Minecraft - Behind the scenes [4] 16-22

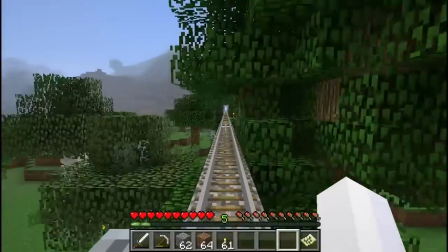(0:00)
Video 16, about 30 seconds in, when I actually go on the rather long minecart ride.
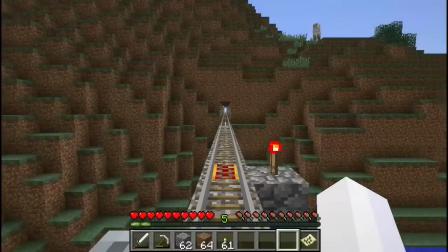(0:08)
I had intended it to be quiet and have the game music playing in the background.
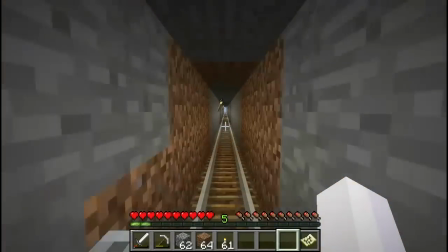(0:13)
I forget if I actually added in that music myself or if it occurred naturally. But the reason I'm commenting here is because apparently my TV was
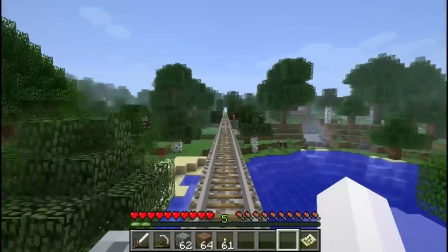(0:26)
on in the background and a lot of people came out and said, "Hey, were you watching something?
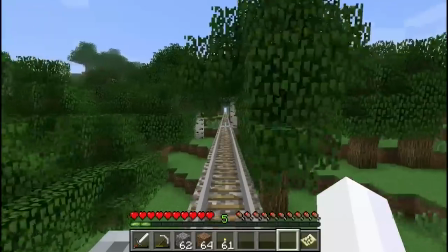(0:33)
Hey, I hear this show in the background."
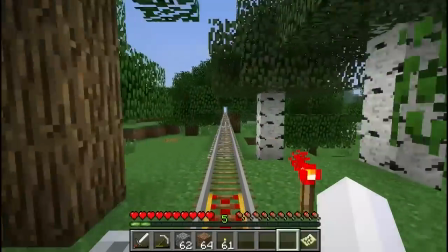(0:36)
And it really surprises me that people could even pick that out.
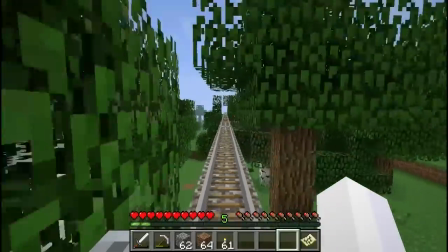(0:43)
I've listened to this several times myself, even cranking the volume up,
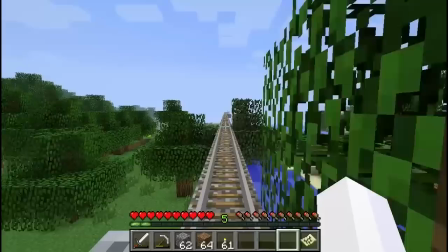(0:49)
and I hear very little.
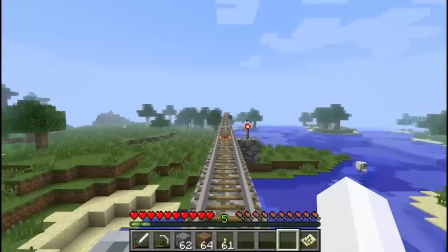(0:53)
Certainly not enough to actually determine what show is playing.
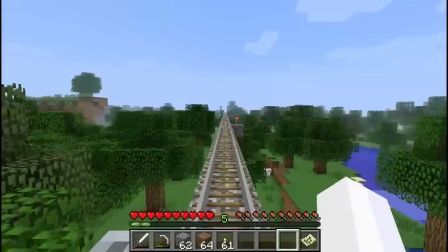(0:59)
So I'm continuously surprised by how inhuman some of your ears are.
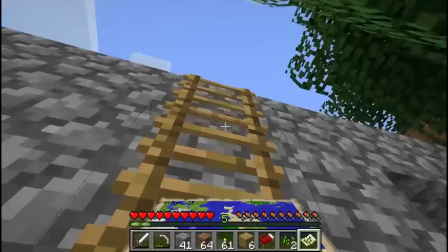(1:09)
Video 16, 11 minutes, 50 seconds in.
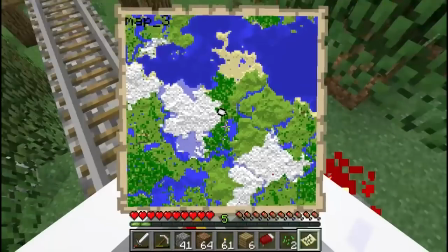(1:13)
I mentioned that there could potentially be a little village off to the west side of the map,
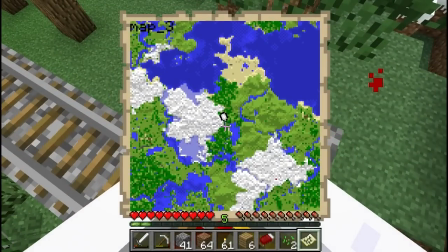(1:20)
and it indeed was a village. What was less obvious is off to the east there was another smaller village, but I figured that one was small enough and ambiguous enough that I didn't need to worry about doing anything about it.
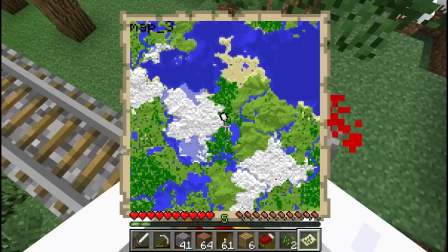(1:38)
It wouldn't be something that would draw attention. There was still a couple people pointed out that there was another village over there, and I was kind of hoping you wouldn't notice.
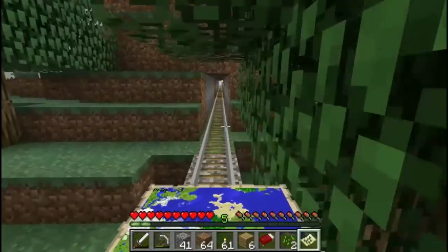(1:48)
This village, though, it used to be a village.
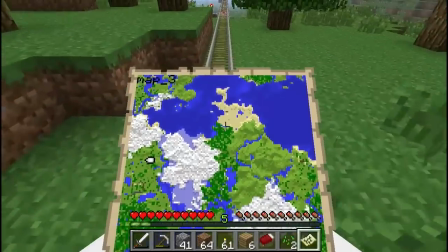(1:52)
Anyway, I went back and flattened it for the sake of the narrative.
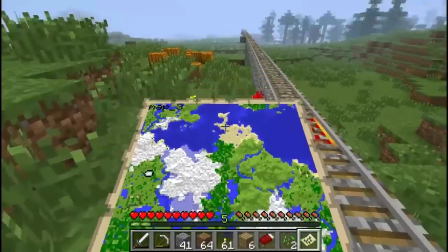(1:58)
Now, what I did here was pretty simple, really.
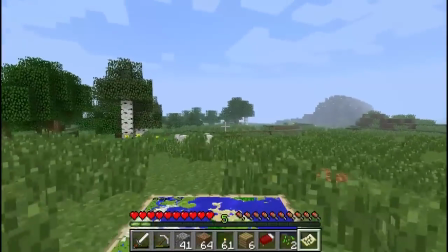(2:03)
All I did was look at the map, get the village on map, put the map away,
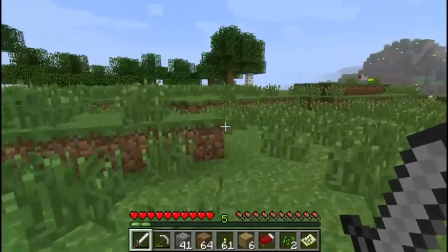(2:11)
flatten the village, and then make sure not to look at the map again while anywhere near it,
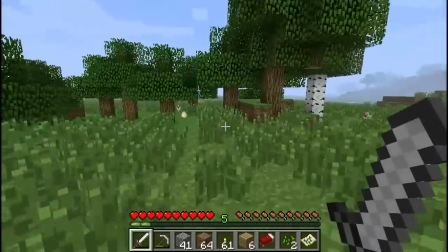(2:16)
so the map wouldn't update with the lack of a village.
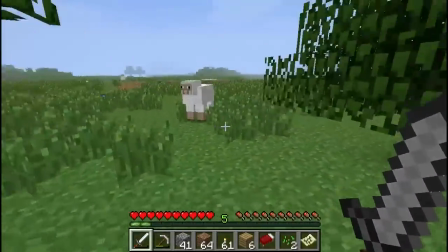(2:20)
So by the time I walked back here, the map would update and remove the village.
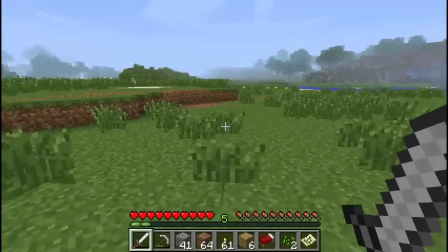(2:26)
I intentionally left a bunch of dirt and such around as well, where the various roads and buildings were.
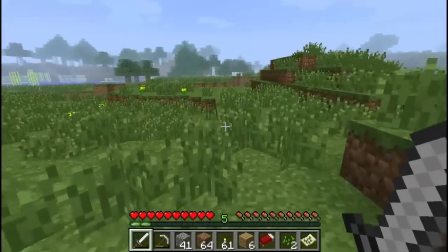(2:35)
Something I kind of brush off,
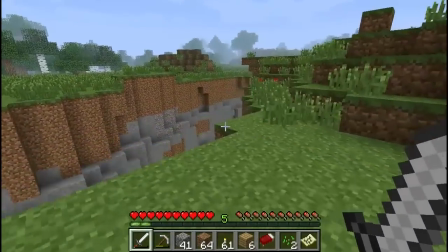(2:38)
but done to give the feeling that there was something there if you paid attention.
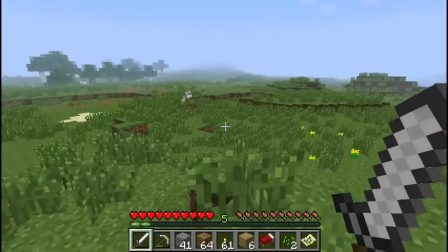(2:45)
Now, narrative-wise, once again, this was simply our friend not liking the idea of us meeting
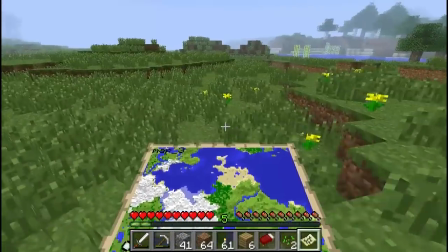(2:54)
other people. He wanted us all for himself.
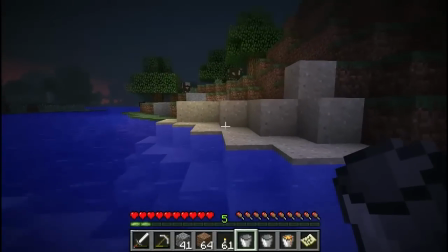(3:00)
Video 16, 17 minutes, 50 seconds in.
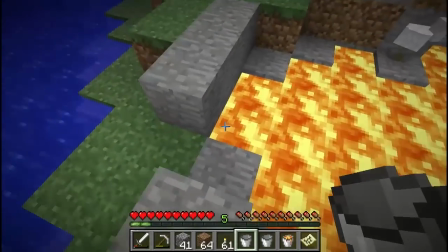(3:04)
I mentioned that we need to get back home, and we need to get back home quick, because it was getting dark out.
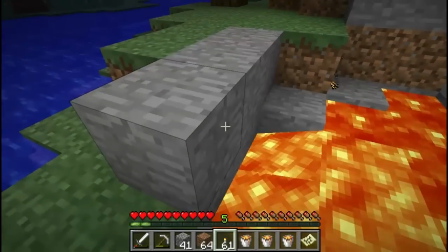(3:10)
I completely underestimated how dark it was,
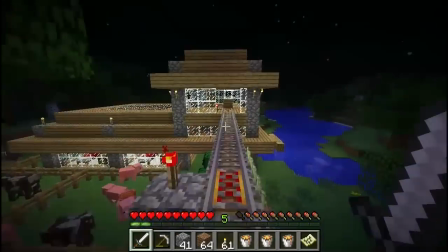(3:14)
and I completely underestimated how much monsters hurt you when you're not wearing armor.
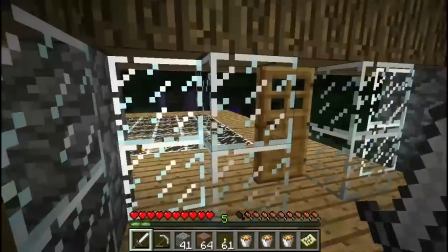(3:20)
So this was yet another time during the series that I actually died.
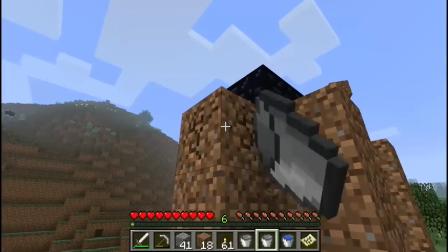(3:26)
Video 16, 27 minutes, 30 seconds in. I'm actually not doing nearly as much editing here as I would otherwise.
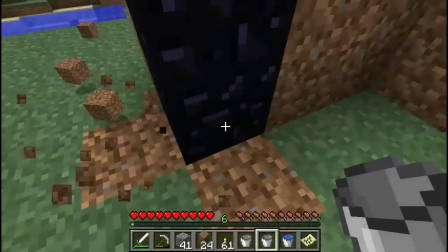(3:33)
And some of this is because my father was mentioning some of the more popular
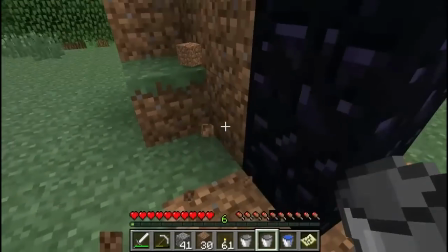(3:40)
Minecraft series on YouTube and how they don't really do any editing.
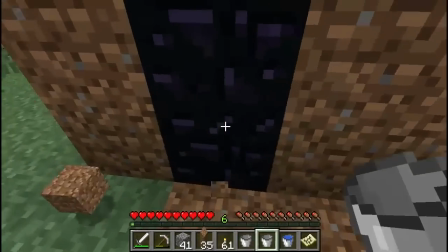(3:45)
It's all just about their personalities and them talking and going and doing,
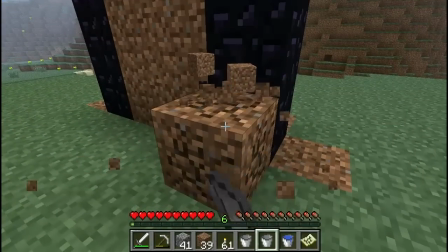(3:52)
it's like screwing around, and you come in for them and not for the actual series, the actual player,
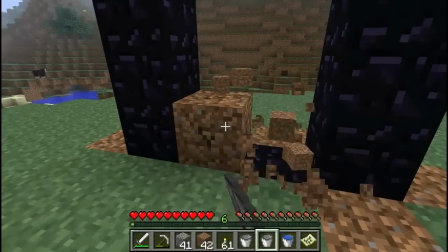(4:01)
or the actual gameplay.